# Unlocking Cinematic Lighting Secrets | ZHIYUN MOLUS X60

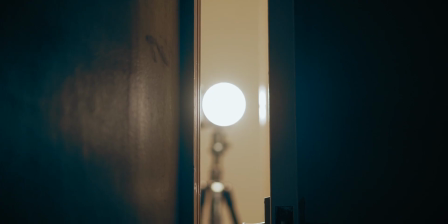[4:08]
I got this shot by positioning the X60 on a tripod outside my bedroom in the hallway and just leaving the door slightly ajar.
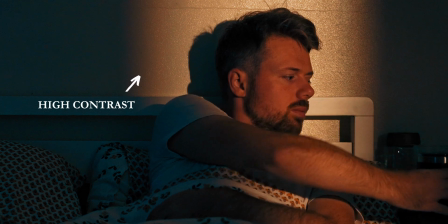[4:15]
I was really happy with this one. The contrast between warm light from the X60 and the cold shadows in the rest of the room is 100% what I was going for.
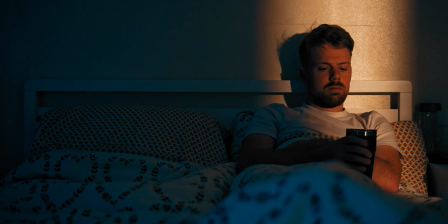[4:23]
So even sitting in bed can look cinematic if done right. Now let's discuss color.
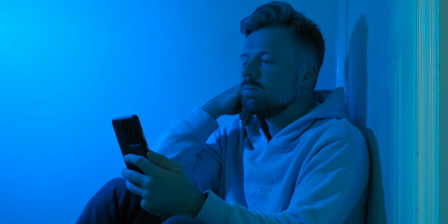[4:29]
Colors can represent different emotions, and depending on how extreme your use of them is, might represent how intense that emotion is being felt by the subject.
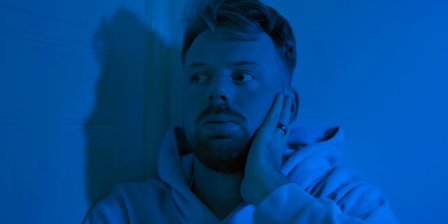[4:38]
Blue is often used to represent deep emotions like sadness, whereas red is usually associated with more fiery emotions like anger.
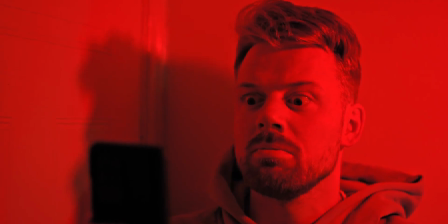[4:45]
This scene right here is my Oscar submission. Look at that.
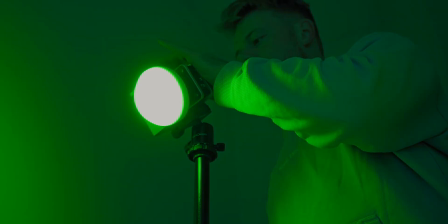[4:48]
That is an angry man. Another great thing about having a light with RGB capabilities is that it gives you so much versatility with things like this.
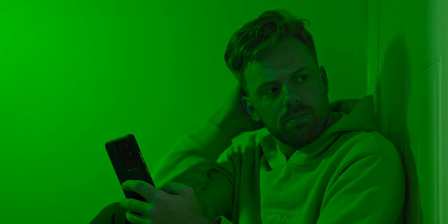[4:56]
There is a color for every mood that you can think of.
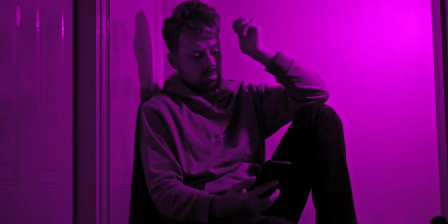[4:59]
Again, for the sake of demonstration, we're using very extreme amounts of light here, and most scenes would likely be a lot more subtle.
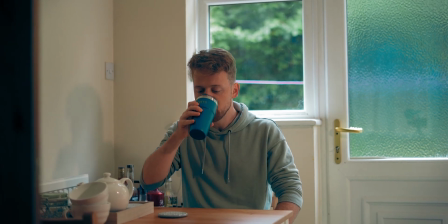[5:05]
So for our last scene, let's tone things down a little bit. Our final point to discuss is motivation.
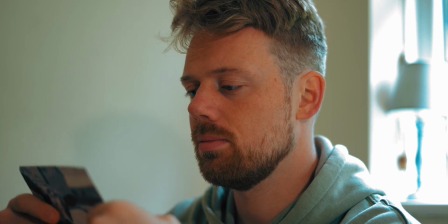[5:11]
How do you motivate light? What does that even mean? Well, put simply,
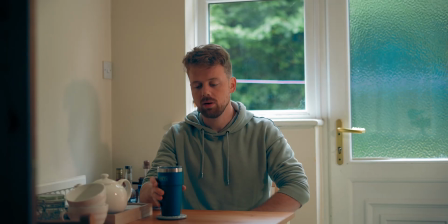[5:15]
it's by having other light sources either in the shot or implied as being present so that the lighting in your scene makes sense to the viewer.
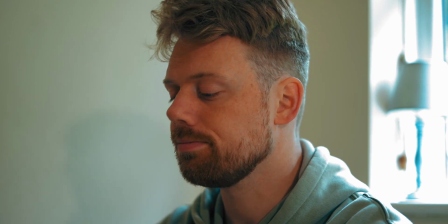[5:22]
Here, it may look like I'm not using a light at all and that I'm only using natural light coming in from the window, but that is exactly the point.
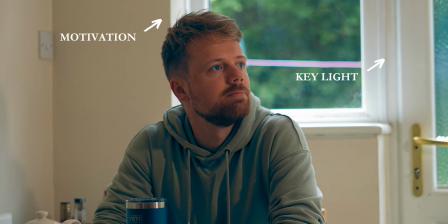[5:30]
The motivation for the key light on the side of my face is the window.
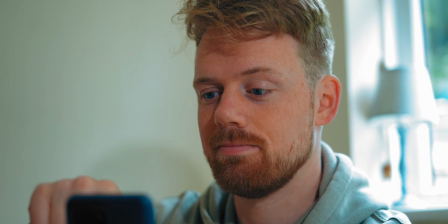[5:33]
It adds meaning and naturalness to the lighting, and if I turn it off, you actually can see what a big difference it was making.
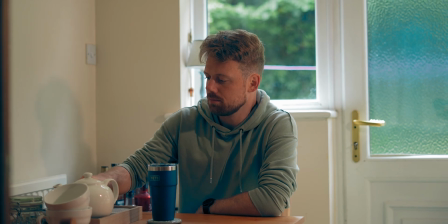[5:40]
It's scenes like this where I think having a controllable light actually makes the biggest difference.
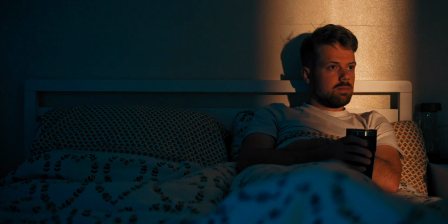[5:45]
Getting a cinematic look doesn't necessarily have to mean that everything has to look like it's been lit up to high heaven. Sometimes the subtle approach is the best option. I've really enjoyed using the Molus X60 to help create this video. If you want to try it out for yourself, then I have a link in the description that you can use, and make sure you use the discount code too, and that'll give you 10% off. And thank you to ZHIYUN for being the first sponsor of this channel. That concludes Cinematic Lighting 101. Obviously, there's so much more to this topic than what we've covered today, but hopefully this has given you a good foundation to build off of. Please do hit the like button if you enjoyed this video, because that helps it spread to other people with similar interests, which is a win-win for everyone. And I will see you in the next video.